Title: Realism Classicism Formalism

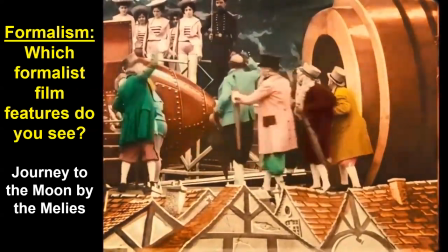968s
see a couple edits right there they wanted to continue a long shot but for some reason something didn't work in the shot so they just eliminated
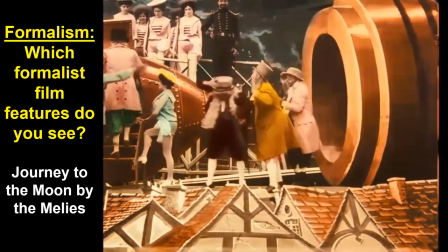975s
and tried to jump as close as they possibly could to the next shot so we are starting developing the idea of editing here to tell a narrative
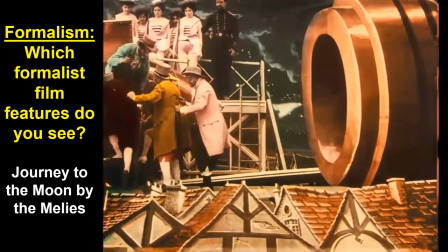982s
story so even though as I mentioned before this is our first formalist film it's challenging because it's evident, it's very different than a realist film.
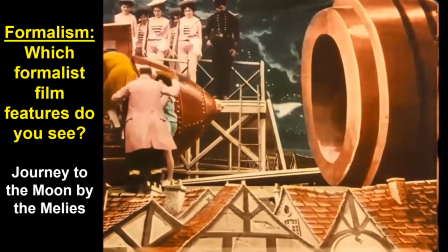990s
By today's standards, by far, this is just a classical Hollywood trying to tell a story-type film.
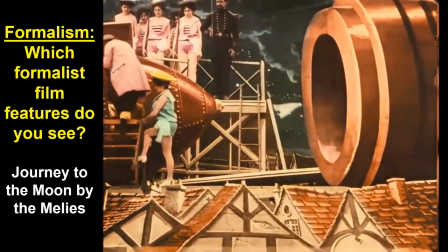997s
So the first film, this film actually wasn't formalist enough to be formalist today.
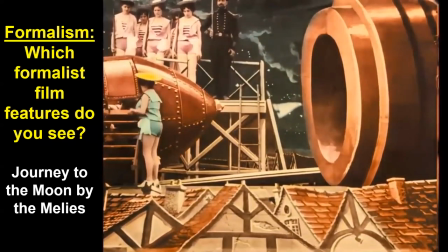1002s
I'll show you one of those films later on today. Or a clip-off.
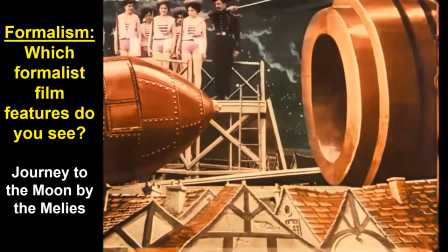1011s
No scientific evidence or anything, but we're going to push the rocket capsule into the giant cannon.
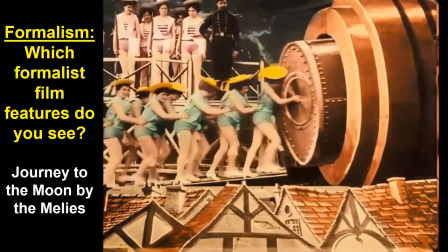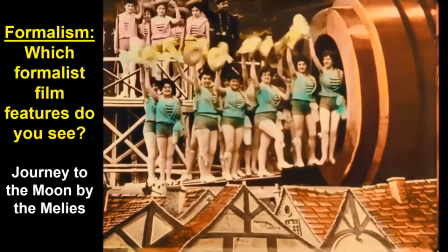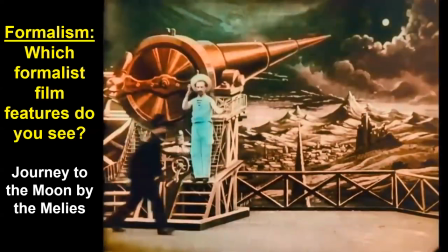1026s
Another dissolve.
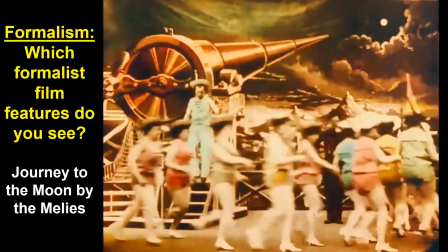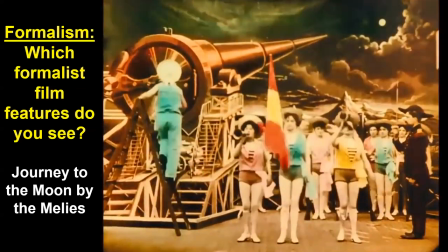1036s
And now we are finally going to launch them to the moon.
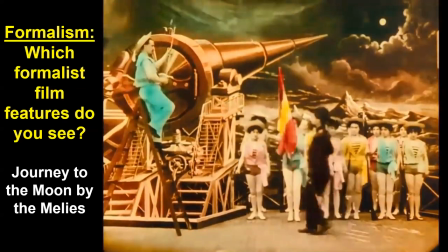1039s
And note, that canon better be accurate because it's going hundreds of thousands of miles away and it's got to hit it perfectly.
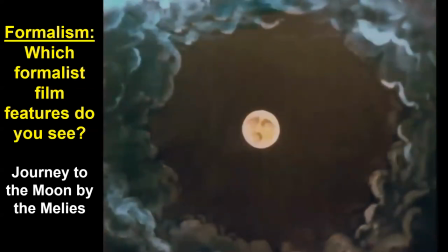1047s
And one of the most famous scenes in all of film, you've all seen this scene before because we reference it all the time.
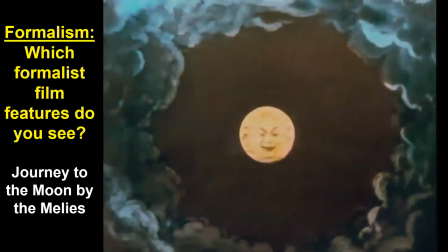1056s
Here's the man on the moon coming out. If you've been to Imagination at Walt Disney World,
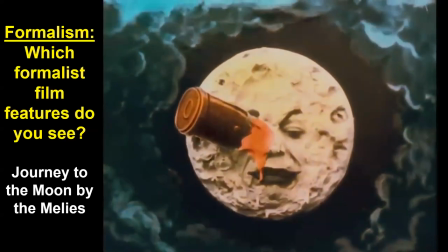1062s
John Cleese plays that and he gets hit right in the eye in the figment ride and
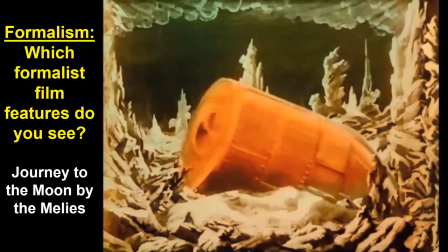1070s
look how we depict the moon nothing like what the moon is no one knew we didn't have high-powered
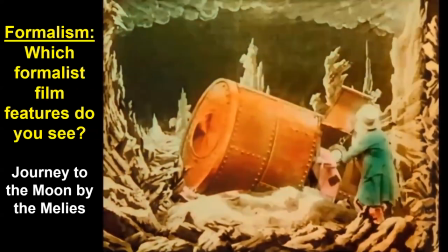1076s
telescopes enough to really understand the topography note they
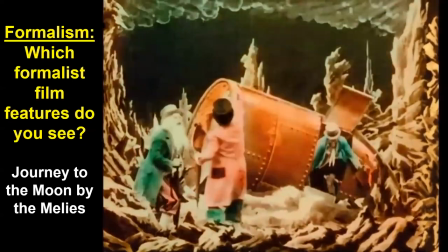1081s
also don't need space suits or any protective cold clothing we don't know space is really cold yet well
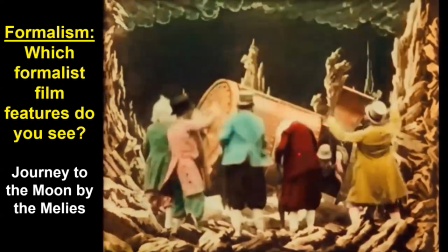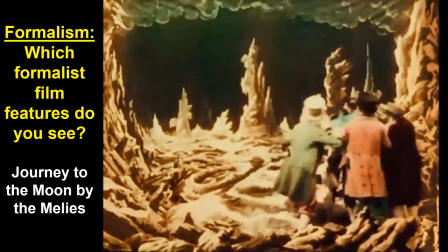1098s
I do have a consideration and they do get it right that's going to be cold we'll see they're going to do some science fiction here's
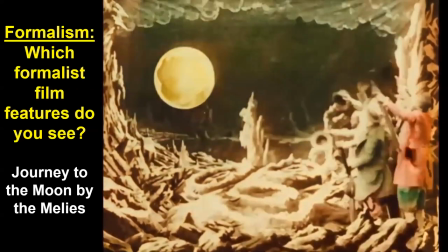1105s
the here's the lovely on earth rising over the moon the first time anyone had ever seen it supposedly I
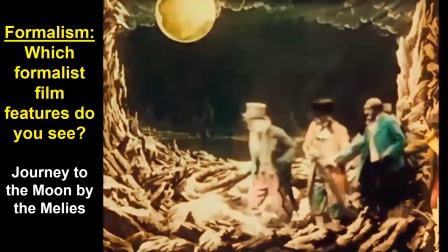1112s
say supposedly because later on there's gonna be creatures on the moon those
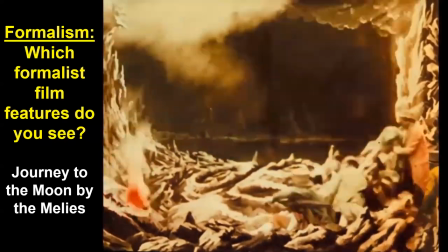1119s
are all hand-drawn vents coming up as fire vents showing the dangers there are and why these men
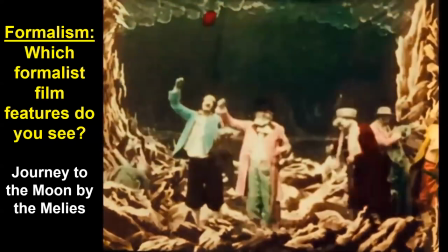1126s
coming back these elder scientists really treated as heroes if they make it back to the world and they decide for after a
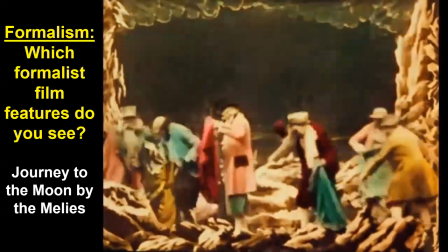1133s
long trip it's to take a nap.
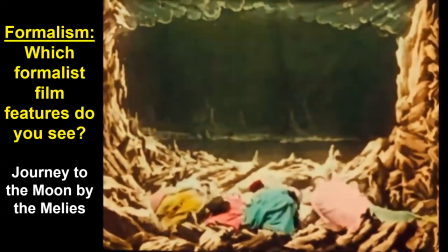1137s
And you'll notice it starts snowing, it's nighttime, so it is still cold there.
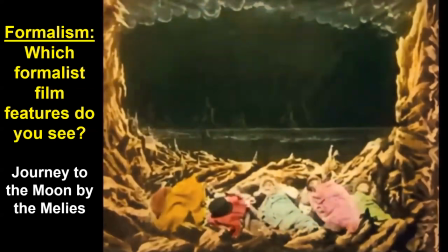1145s
That's Haley's Comet coming across. First time it ever shown up.
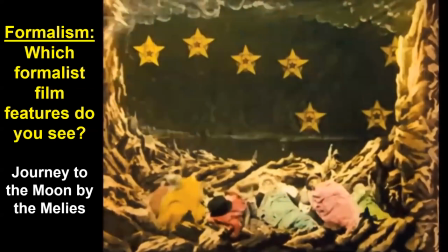1150s
And of course the stars,
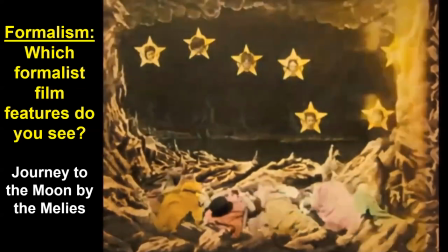1152s
which will largely be named after female celestial beings will come out and sing them to sleep because they're so close to the stars now.
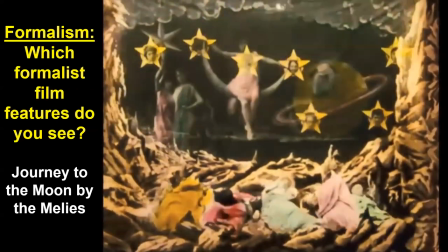1163s
I'm going to skip back just a minute or so
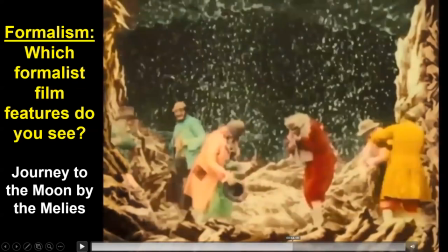1169s
because after they take their nap and they get to sleep, they're going to be visited.
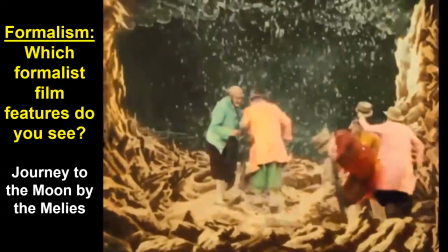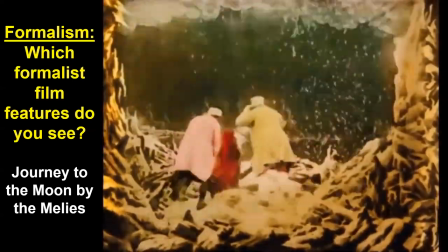1183s
They're going to descend down into one of the caverns. And note how different the topography is underneath than it is above.
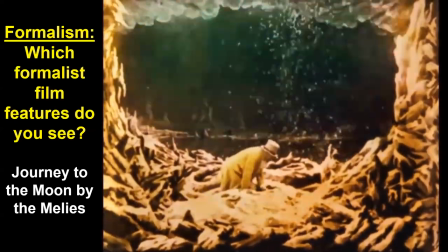1192s
Maybe the moon is made out of Swiss cheese and these are the holes, which was a thought earlier on that you could go down into the moon.
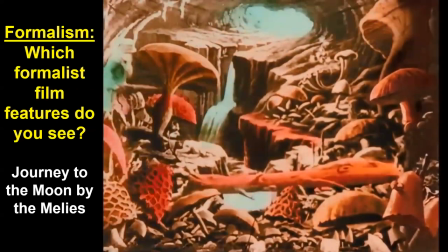1201s
And look, we basically enter into a prehistoric dinosaur world.